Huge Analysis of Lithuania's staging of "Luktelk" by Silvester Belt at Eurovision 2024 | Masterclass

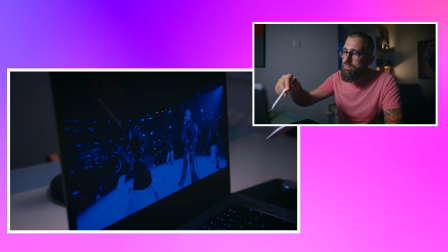like the transition the song they do this is a beat much
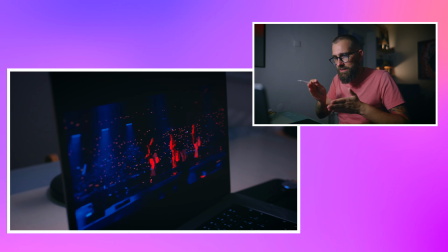better it would be looking if they keep straight lines this is nice
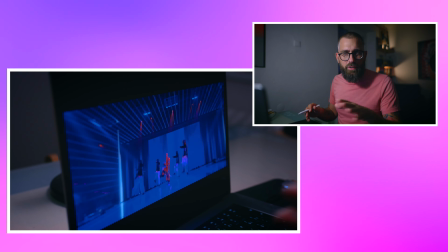strobo perfect this is favorite part for me this is this really look good the
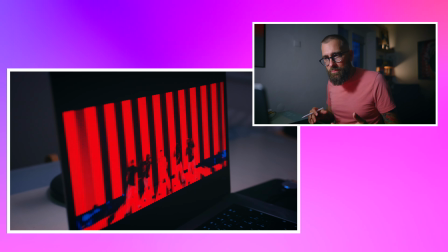choreography makes sense they are all together they're all visible he's the most they go
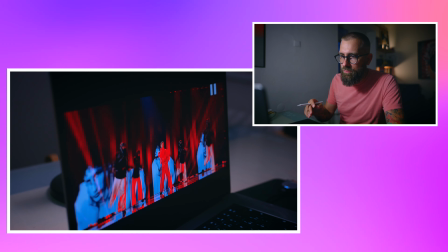look now it loses dynamics from this moment it loses dynamics the camera what they should do
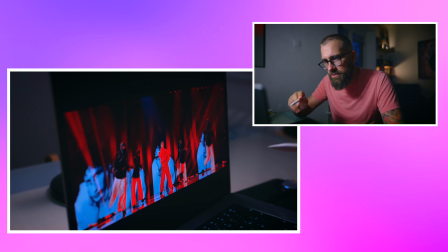to do it better is one thing faster camera movements faster editing now because
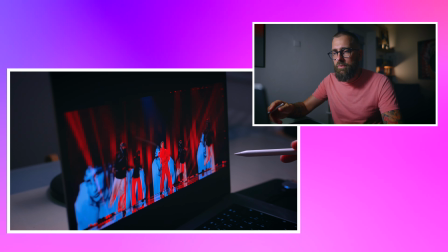they already because now you're basically you did the job and now let's let's finish
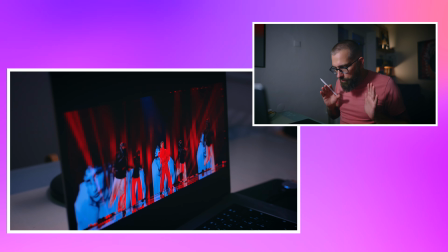it you must build build build build build build
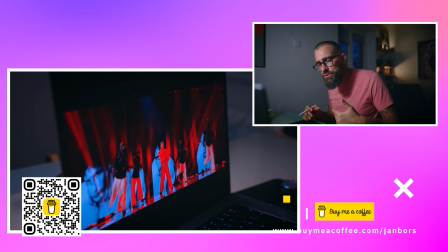you cannot make me fall down and of course the song is made somehow but you must find a moment so
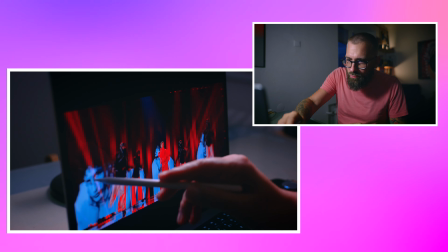maybe this should blinking differently he looks like he's super bored in here just this is not this is also not
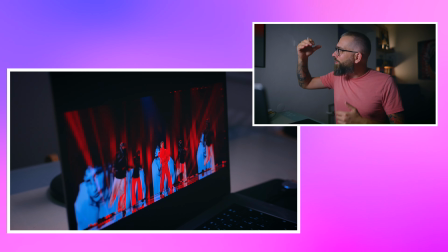good they should play more with the camera like they did with the
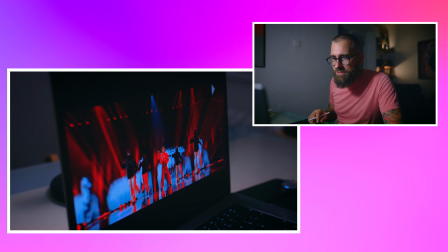dancing because this this tempo is that it feels they already don't have energy
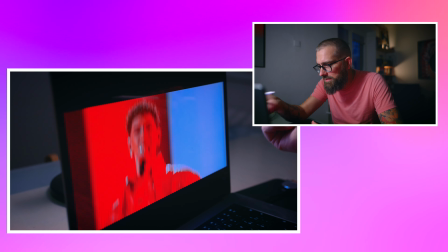it's very slow but i think the problem issue the main issue of mine is the slow cameras in here now they're slow they should be like
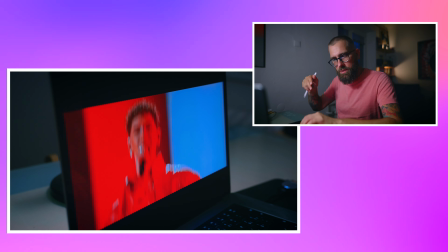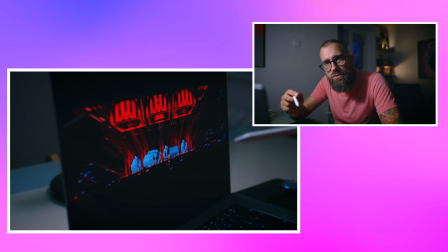you see because whenever they use that that more dynamic camera it looks just better
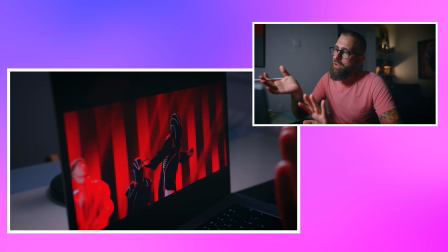because now everything feels like it's all it's how this is after party you know it's sorry after party even
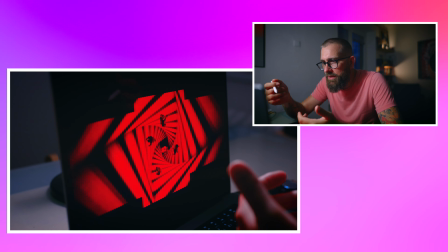there's nothing like wrong by lights and so on it feels empty you know for example when they use this
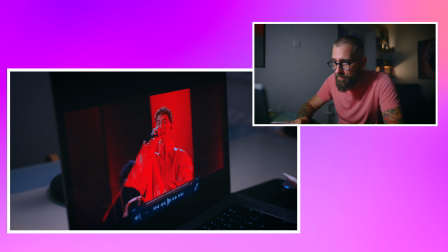effect it was quite good because it corresponds right this corresponds with the aesthetics with the most of the aesthetics
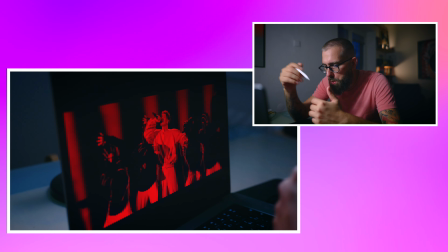and I like how they played with this transitioning this is really good and really like the dress
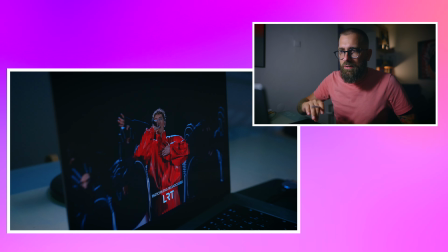in my opinion halfway there maybe three quarters they're not really bad staging at all really simplistic I like the design there were some little mistakes or maybe big doesn't depends on the perspective but some things artists should be very very aware of one is first thing about cameras and edit what you want to see in the each frame then what should happening over there what you want to sell this i think this is the first step focus on what is the idea keep one style wine visual style it doesn't mean that you cannot use different colors or something but just keep it in one area because then it will feel like a real idea not like let's put it because then you know your brain would say okay they wanted to spit it's this and that and this and that and there's nothing you it must be kind of clear it doesn't matter it can have a story it can have everything like uh the memo it has a story of the switching blah blah blah okay but it's just another layer for nerds first do it simplistic clear simple straightforward it's three minutes it's not a movie so it's possible to do it like this and then you have halfway winning and then of course about the performance of the of the artist about the song and so on and so on but with the clear design this had amazing lightning amazing transition some very good ideas and just so few details and then the last 15 seconds which switched you off and maybe those last 15 seconds will be absolutely alright if you don't have to switch off moments and also don't use face in the LED this is always like if it makes if it just don't really make super sense don't do it just don't it don't bring anything it just feels that you copy paste your layout from the from